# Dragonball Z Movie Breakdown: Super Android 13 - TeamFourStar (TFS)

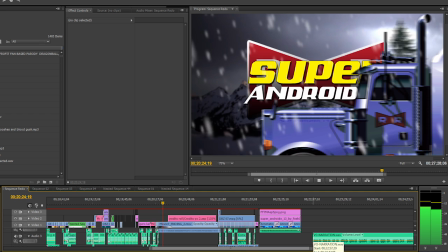8:23 This entire beautifully animated credit sequence was created by Moscow X,
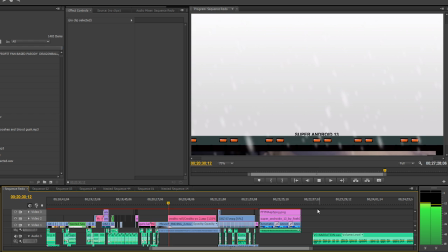8:27 and the entire song was performed and co-composed by Cliff Eintunes Weinstein and guest musician Ryan Dricky.
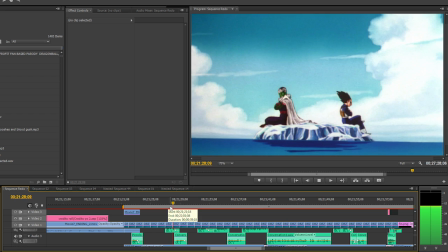8:35 And lastly, this shot of Vegeta and Piccolo was several times shorter than the original.
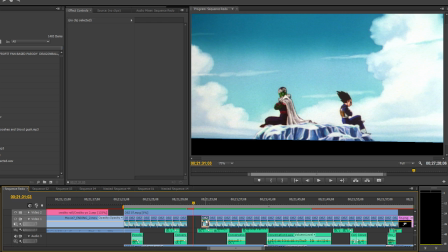8:39 I took the looping animation of the water, repeated it to the time needed, then slowed down the rest of the footage and used the frame blending to help cut down on jerkiness. And that, friends, was visual edits. A lot of love went into this movie, which you'll find out more about in Fun Facts.
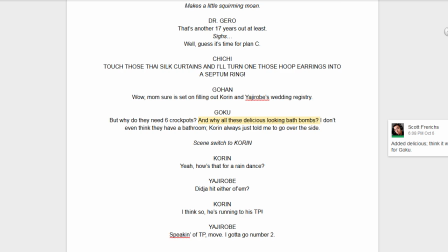8:57 This script was a demon from hell for us. We scrapped it twice before we finally settled on how we wanted to handle things.
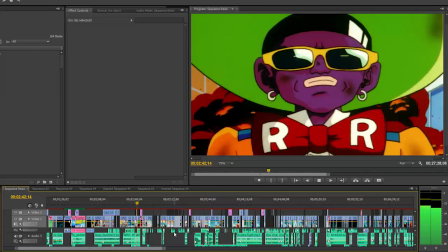9:05 One of the biggest hurdles was Androids 14 and 15. They're utterly devoid of personality in the original version and have very little dialogue at all.
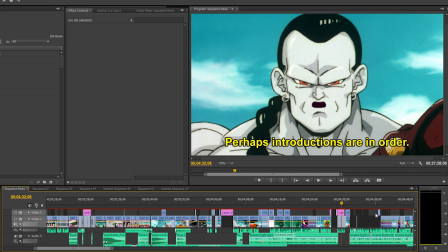9:12 We ultimately settled on having to draw new lip flaps for both the characters, as well as having to give Android 14 a rather unique gimmick.
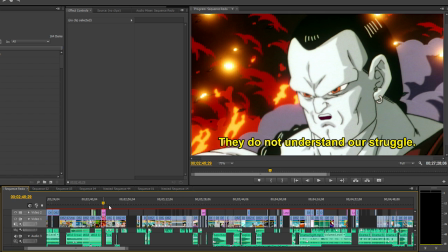9:20 His gimmick, by the way, is pretty strange, actually.
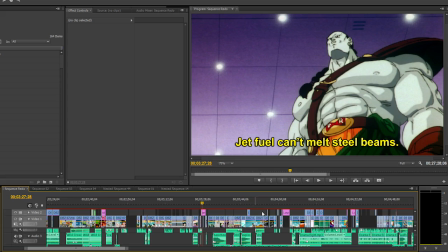9:24 His voice is actually composed of an image that had been converted into an audio file using the program Photosounder.
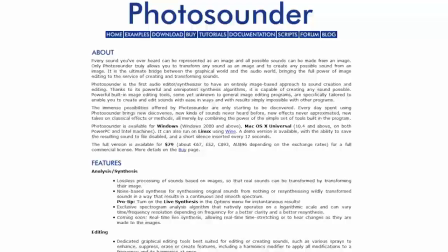9:31 You can actually download a free copy of the program, take recordings of his audio, and convert them back into images.
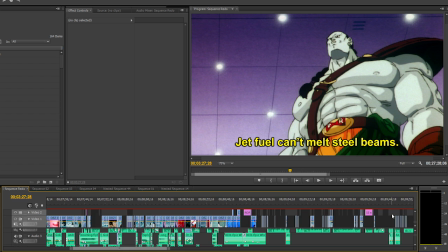9:39 The decision for subtitles was actually made very late in the process as well,
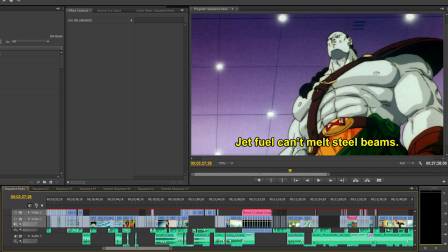9:43 but we felt like relying solely on people figuring out the gimmick would limit the comedic possibilities of the character.
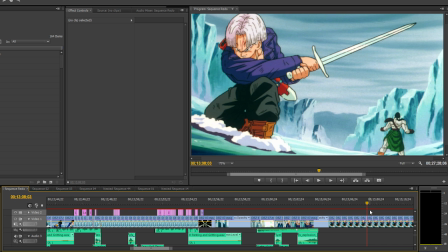9:49 That and writing Android 14's last words was far too much fun for me to pass up.
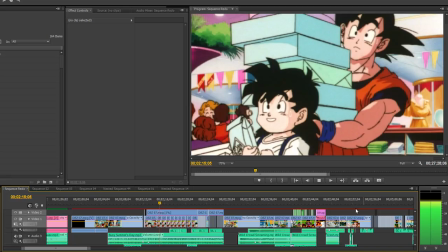9:54 Early on in the film, the characters mentioned Korin and Yajirobe's wedding. If you're curious what that's about,
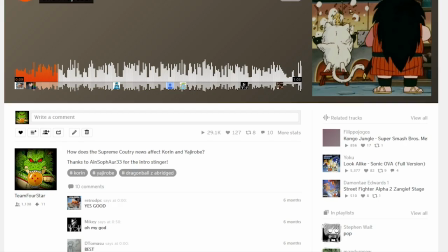10:00 I actually recorded a silly little conversation between the two characters when gay marriage was legalized in the United States that ties it all together.
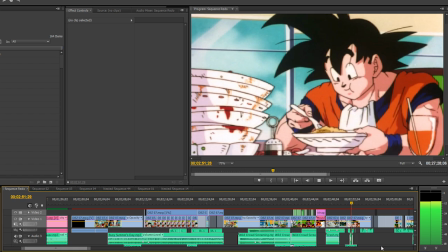10:08 You can find it on our SoundCloud here. Link also in the description. By the way, that's Richard Cheese singing Disturbed's Down With the Sickness in the background.
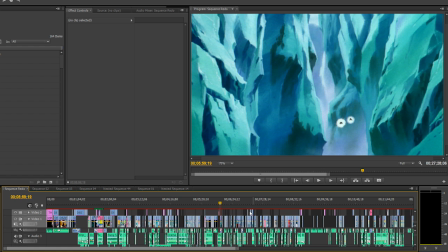10:17 Look it up! He does lounge covers of popular music, it's great. The banjo cover of the Imperial March was made by iTunes.
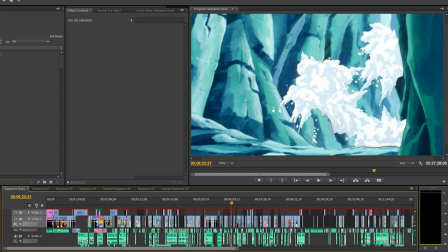10:24 We wanted to work in some country covers of rock songs, but they're not really all that popular. So, we settled on a lot of Borderlands 2 music, as well as a little bit of Bastion.
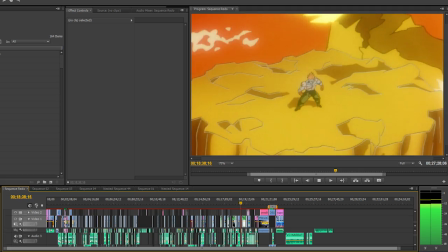10:34 With the southern overtones of Android 13, it felt like the best bet. Not to mention, I have an affinity for both those soundtracks.
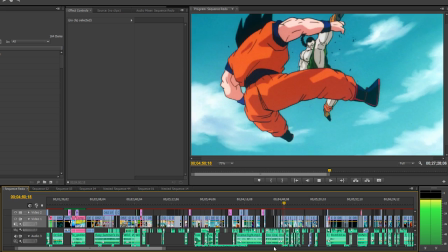10:41 Speaking of which, I gave Android 15 a bit of a 1970s funk motif to match his design. I wanted to harken back to those old blaxploitation films of the era.
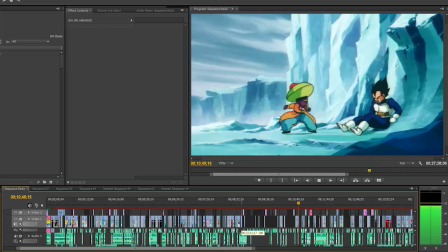10:51 It was a ridiculous amount of fun, actually, and I'd love to give more characters that sort of treatment in the future.
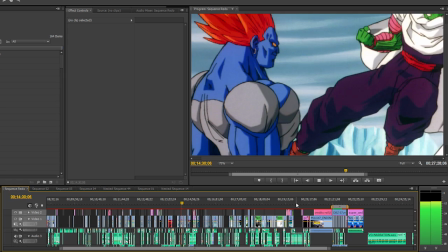10:56 This scene right here is a reference to another weekly tube show video, Piccolo Lays a Beating.
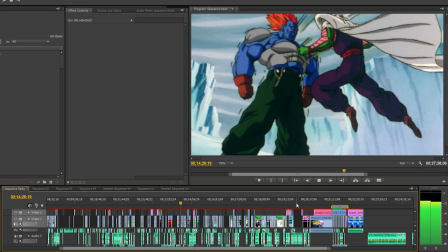11:02 Link in the description. Don't know how much more I have to tell y'all to watch his stuff. He actually voices Kami, so we got the go-ahead straight from the source to homage the joke.
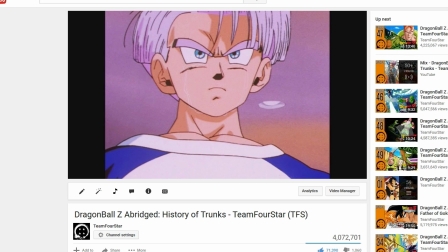11:11 The voice of Gohan in this scene is Justin Briner. He's the voice of Cloud in Final Fantasy VII Machina Bridged.
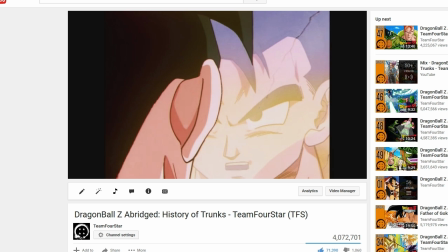11:17 Now, there's been a little bit of controversy over the decision to cast him. Future Gohan in History of Trunks was played by Zach Holzman.
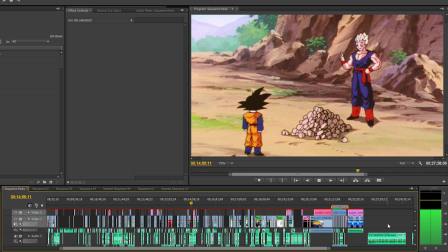11:25 But Gohan in this timeline is a very different character,
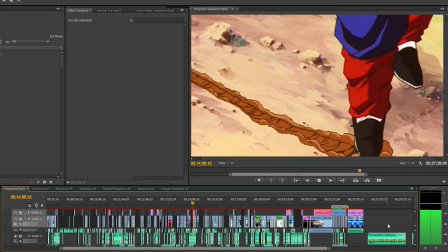11:29 and while it may not make much sense from a biological perspective, his voice ultimately should reflect that difference.
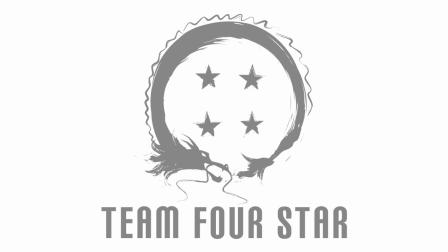11:36 We think Justin is the perfect casting choice for what we're aiming for with Buu Saga Gohan, and I ask you not to judge him from this small scene alone.
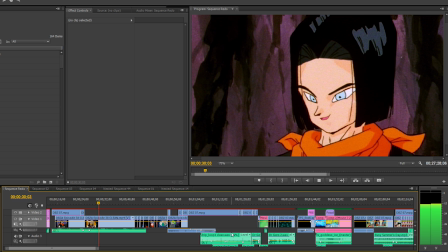11:45 Please, allow him to come into his own. Thank you.
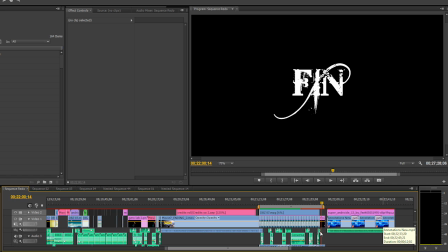11:48 Also, our headcanon with this movie is that it takes place in an alternate timeline where Cell never appeared and the team managed to beat the androids. The font at the end? Bleeding Cowboys. Because cowboys.
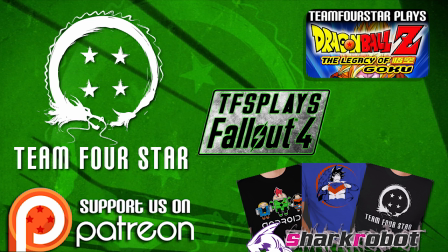12:02 Because red ribbon, redneck. And that's it, children. Thank you for tuning in for another breakdown. Between working on episode 52 and the breakdown for episode 51, I've got a decently busy January ahead of me. I hope you all have a wonderful new year and stick to your resolutions. Remember, you're worth the effort.
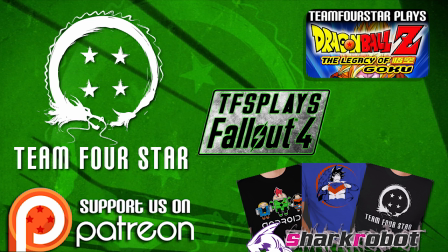12:20 If you guys want to support us, check out our gaming channel. We also have a Patreon. All of your support goes a long way to make sure that the people at Team 4-Star get paid for their work.